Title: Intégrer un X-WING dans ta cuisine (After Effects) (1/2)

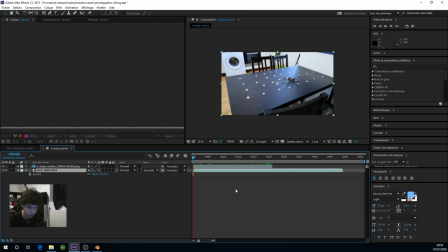Donc du coup, je viens d'aller checker, ça commence à la frame 130. Je vais sur 130 et je mets le début de mon image, on va checker si ça marche maintenant du coup. On va toujours décaler, pourquoi ?
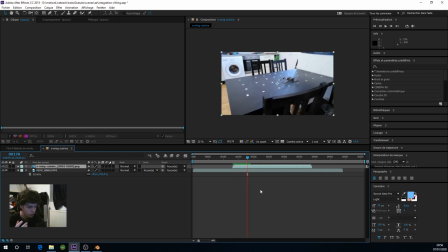Parce que sur After Effects, on a un petit souci au niveau du framerate, c'est qu'il commence à 1 alors qu'à Blender on commence à 0. Donc du coup, il va falloir décaler notre séquence d'image, de l'image vers la gauche ou vers la droite, je ne sais jamais, on va tester vers la gauche, puisque du coup, là,
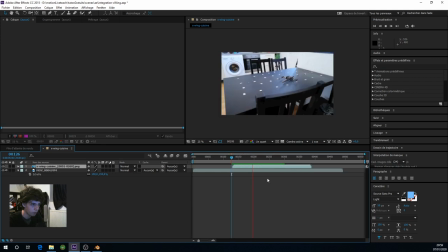notre vaisseau est correctement traqué. Donc du coup, là, notre vaisseau est sur notre table et ça fonctionne. D'accord ? Donc du coup, c'est bien la frame 129 en offset. On peut couper le reste.
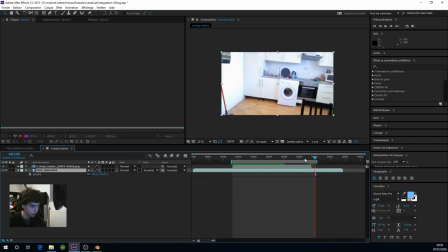Bon, on va faire l'entrée ici et la sortie à ce niveau-là. Voilà. Maintenant, vient la partie du coup un peu plus marrante que ça.
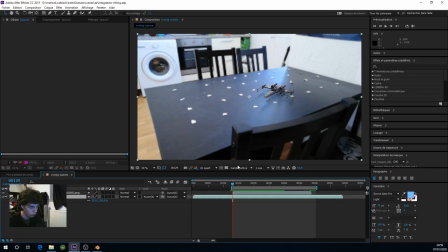Ça va être du coup de compositer correctement notre vaisseau. Je vais passer ici en 1,5 histoire de voir quelque chose. Même en intégral. Déjà parce que la première chose à faire en fait sur un compositing comme ça, ça va être de dégrader notre 3D. Parce que notre 3D est beaucoup trop propre là. Notre 3D est carrément de meilleure qualité en fait que notre vidéo.
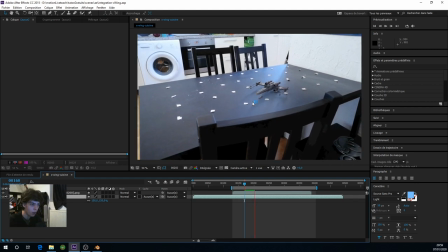Et c'est souvent le cas en fait. Même quand on fait une bonne caméra, on a souvent une 3D qui est beaucoup plus jolie, beaucoup plus propre que notre vidéo. Donc pour ça, il va falloir dégrader la 3D. Donc la première chose, c'est que je vais dégrader la 3D.
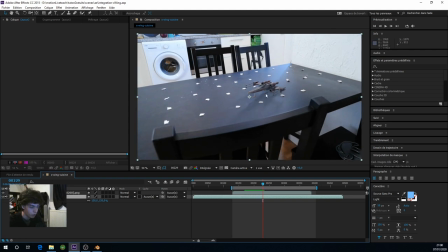contrasté parce que ma 3D n'est pas du tout assez contrasté par rapport à l'image. Tu vois que les noirs sont beaucoup trop gris ici et les blancs ne sont pas assez blancs. Et après, on va venir faire une correction colorimétrique pour le rendre un peu plus bleuté parce que tu vois qu'on est un peu plus bleuté. Et une fois qu'on aura fait tout cela, logiquement, ce sera pas mal. Donc du coup, on va sélectionner notre X-Wing et on va commencer par dégrader la qualité du X-Wing.
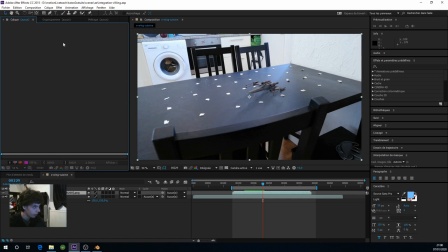Pour cela, je vais ici mettre un effet, non, effet,
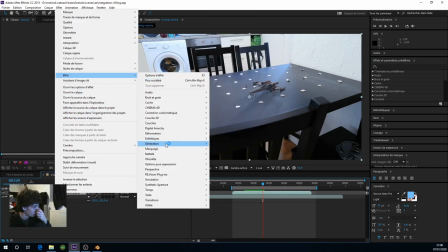plus droit, effet, et ici un génération, esthétique et c'est mosaïque.
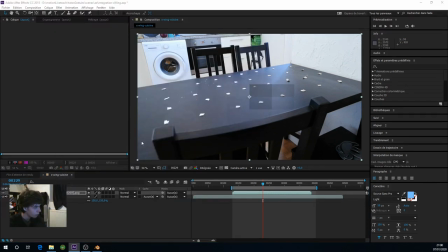En anglais, c'est esthétique et mosaïque, mais avec un C. Et du coup, en fait, cet effet mosaïque qui est ici, je vais venir le mettre ici. Donc l'effet mosaïque ici, en fait, ça va venir faire des moyennes de pixels. Donc du coup, j'ai qu'à mettre l'original, donc de 1920 par 1080 et après diviser ces nombres pour pouvoir dégrader mon image.
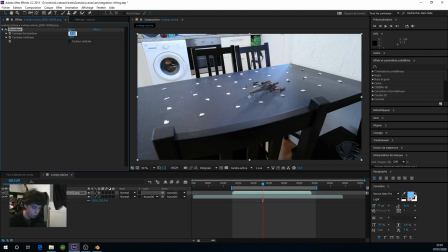On a dit que mon rendu de base était de 1280 par 720, c'est ce que je vais faire. Donc du coup, 1280 par 720.
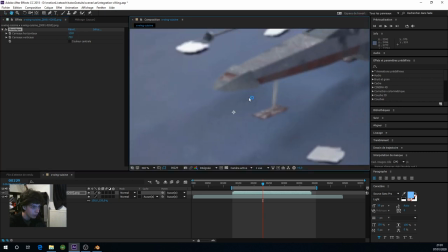Mais on le voit ici, même là, ce n'est pas assez dégradé.
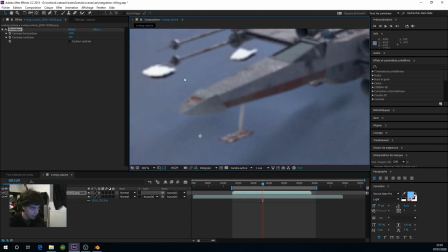Dans le sens où, oui, on a le même nombre de pixels qu'en dessous. Non, ce n'est pas assez dégradé.
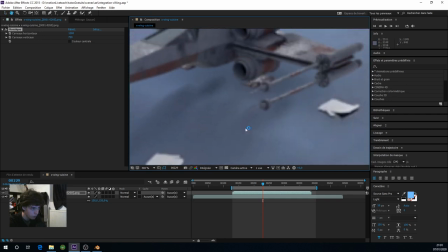Dans le sens où, tu vois, les contours et les formes ne sont pas aussi définies que sur mon vaisseau.
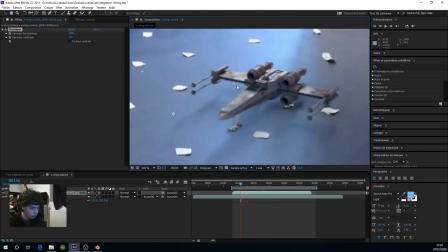Tu vois ? Du coup, il va falloir foutre encore pour le dégrader encore un peu plus mon vaisseau. donc du coup pour ça une fois qu'on a fait ça on peut on
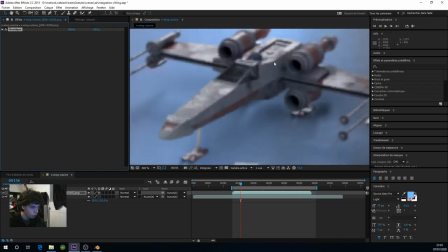peut rendre mosaïque et du coup on va prendre le vaisseau on va le flouter attention il faut bien flouter le vaisseau après avoir
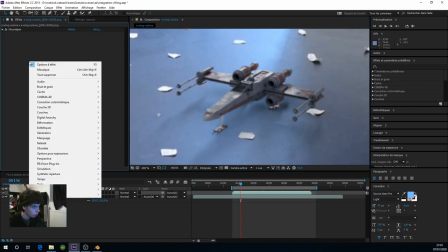fait l'effet mosaïque dessus c'est très important donc du coup ici je mets ici un blur netteté
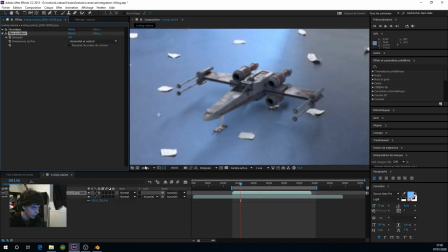blur et flou accéléré le flou accéléré souvent est assez bien si vous avez une version plus récente d'after effect,
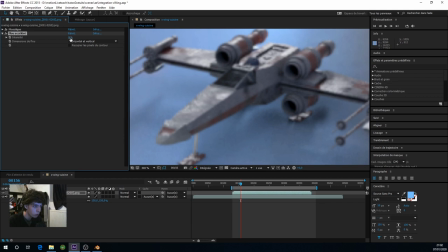il est dans obsolete. Et ici, je vais venir le flouter de 0.5, voilà, pour vraiment du coup avoir cet effet ici comme on a ici.
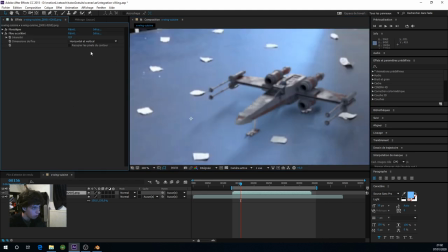Là, on est proche de ce qu'on a, 0.5, c'est pas mal, pour perdre du détail, même plutôt, je dirais même peut-être 0.7.
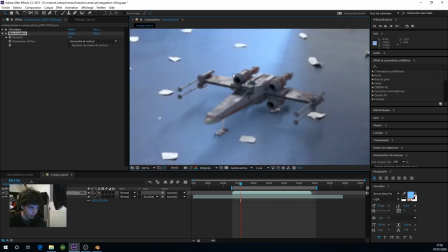Le problème, c'est qu'en faisant ça du coup, là, le vaisseau il paraît flou par rapport à la table ici, parce qu'on a perdu du détail, mais du coup, c'est comme s'il était un peu flou. Pour ça, donc du coup, on a dégradé notre image, mais il faut du coup redéfinir les contours pour avoir un truc un peu plus net.